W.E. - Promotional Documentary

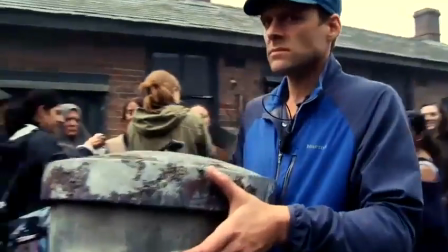I know my mommy, she gonna grieve. Go, be productive.
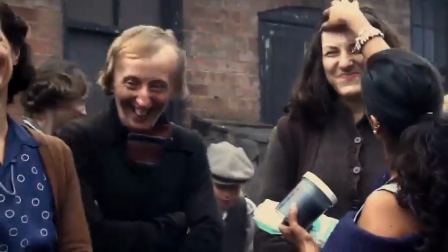We all know the first take's gonna suck anyway, so we might as well shoot it. I'm just kidding.
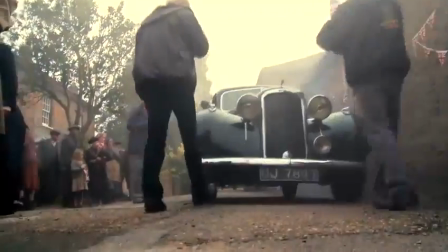And he got the money, and he got the talk, and the fancy walk, just to suit New York.
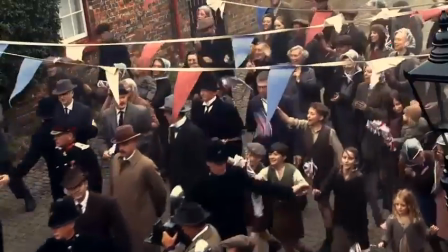It's love alone. Hold on a second, I'm putting someone's socks on.
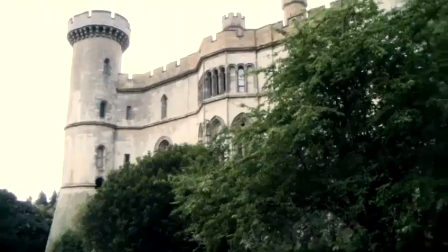Take me crown, believe me, Miss Simpson, to renown. He says it's love alone.
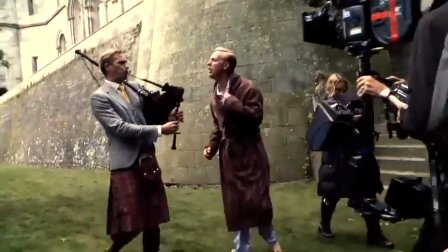She made me run about a mile, so today, working with her makes me want to kill her.
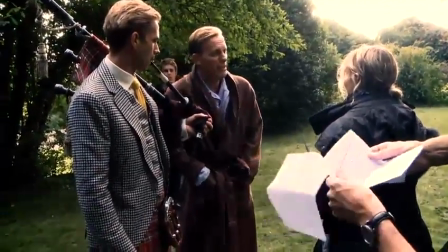My dad is playing my dad. Dangerous casting, one might say. I think Ron Lawrence will be terrified of me because I'm a very, very imposing father.
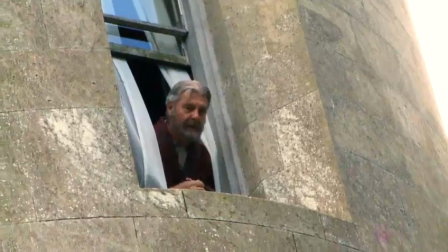Was bloody beautiful till you woken me up.
I did say to James Fox that I was going to get my mum to come and play the Queen just to balance it up a bit, but my mum's a nurse.
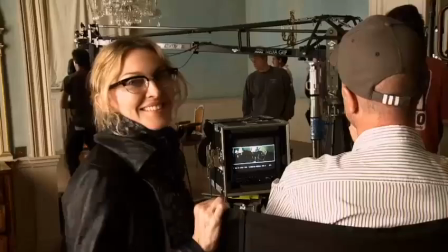Bill Blue, what are we waiting for? Okay. Don't get me upset.
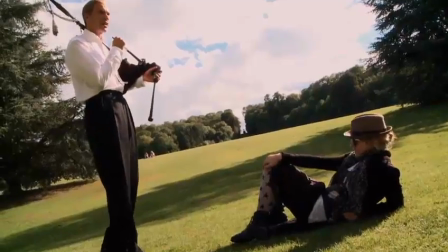Give me a sugary snack, Foggy, immediately.
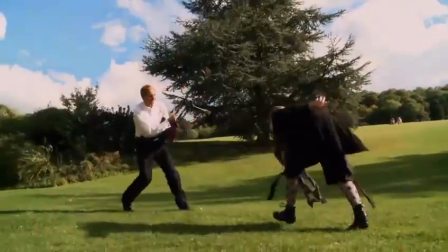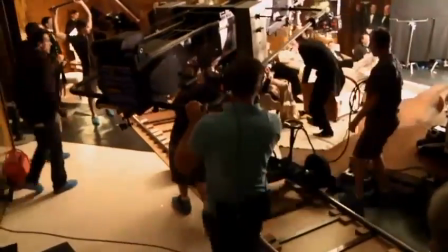What's it?
So today we're shooting the scene where everyone's watching an old movie and they spice up the cocktails and everyone gets to have a little fun.
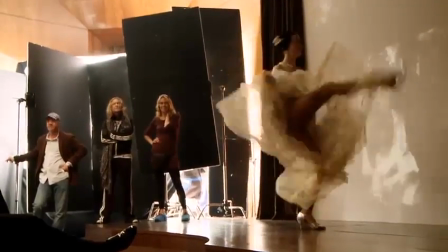We're probably gonna have more fun than we should have, but this will be the scene when everybody gets to let loose.
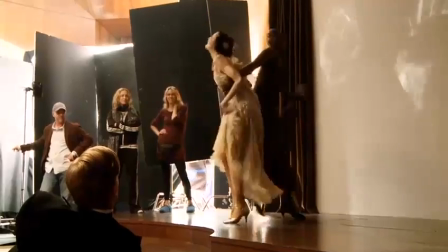And he got the money, and he got the talk, and the fancy walk just to suit New York.
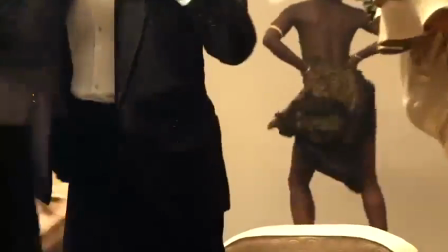It's love alone, cost King Edward to leave. You can take me throne, you can take me crown.
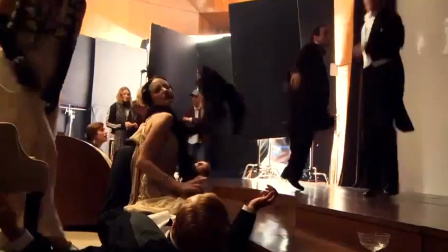Believe me, Miss Simpson, to renown. He says it's love alone, cause King Edward to lead the throne.
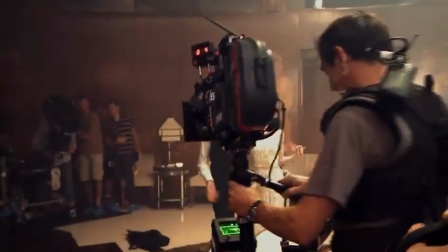One of the things that I love and that I'm obsessed with is camera movement.
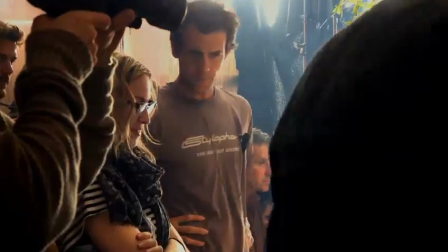Because my training is originally as a dancer, when I thought about choreographing the Steadicam, you have to rehearse it. It's an animal. It's a creature that lives on the set.
You need to see him shoving her. She doesn't want to go.
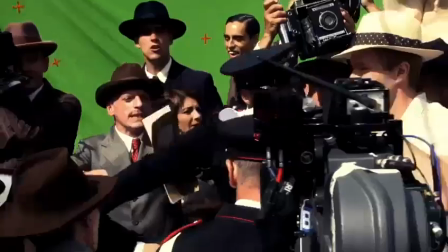I want to see her knees.
There's a lot of movement in my film, which wasn't necessarily intentional,
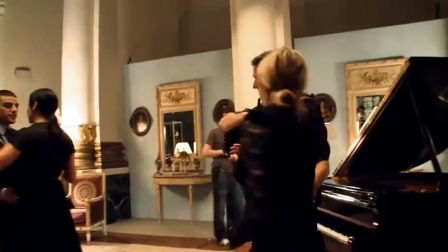although a lot of the movies that I was inspired by had a lot of movement camera-wise. I also didn't know it at the time, but now when I watch the movie, I say, wow, there's a lot of dancing in my movie, but I also wasn't conscious of that when I was writing the script. So there's actual people dancing, and then in some respects there's a sort of lyricism and a lot of movement to the camera.
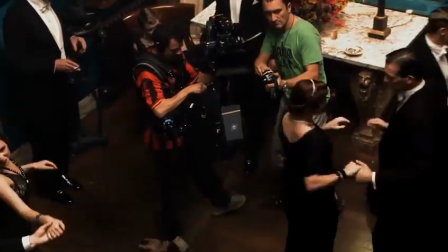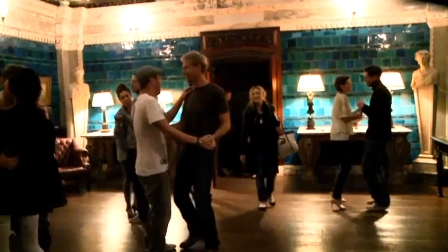Madonna is a very demanding director, so she wants to try a lot of things. She never satisfied with, let's say, conventional
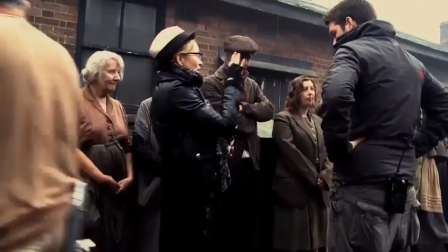type of filmmaking.
Here, follow this way, you know what I mean? Yeah. The two of them interact.
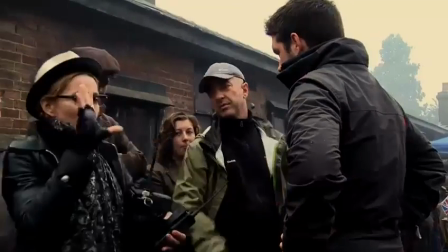Okay, good. Or here and here. I think it's better. Yeah. Then they have a real connection.
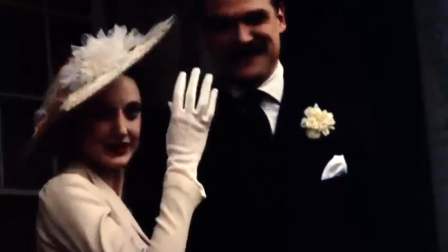Okay, let's do that.
I decided to use 16 millimeter as a sort of punctuation to kind of whenever I wanted to go in close for something intimate.
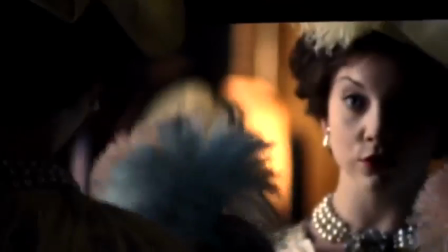And then, of course, we used Super 8 a lot,
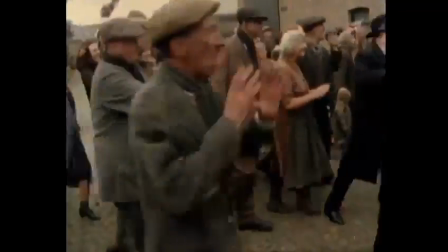but more to evoke a feeling of nostalgia, because whenever you see Super 8 footage, you think home movies.
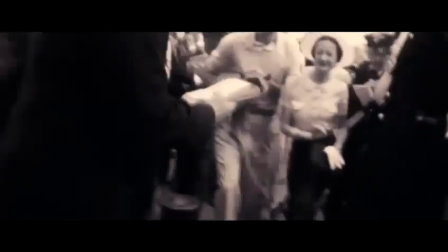Somebody made this on their own. And so we used that as, you know, flashbacks, almost as if somebody else had been filming that stuff. To see what you can get and what is right for the flashbacks, what is right for this camera, for that camera.
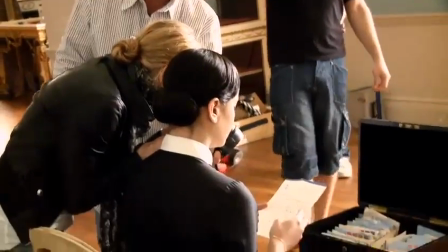And Madonna hired me so I can translate it if she said, oh, I don't know how to do it, but this is what I want.
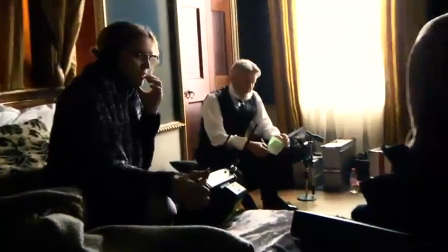Let's try one more and this time be very, very restrained.
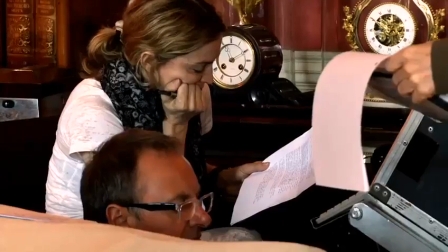I think the major input comes from the director through discussions and days and nights and days and nights. And there is no stone unturned.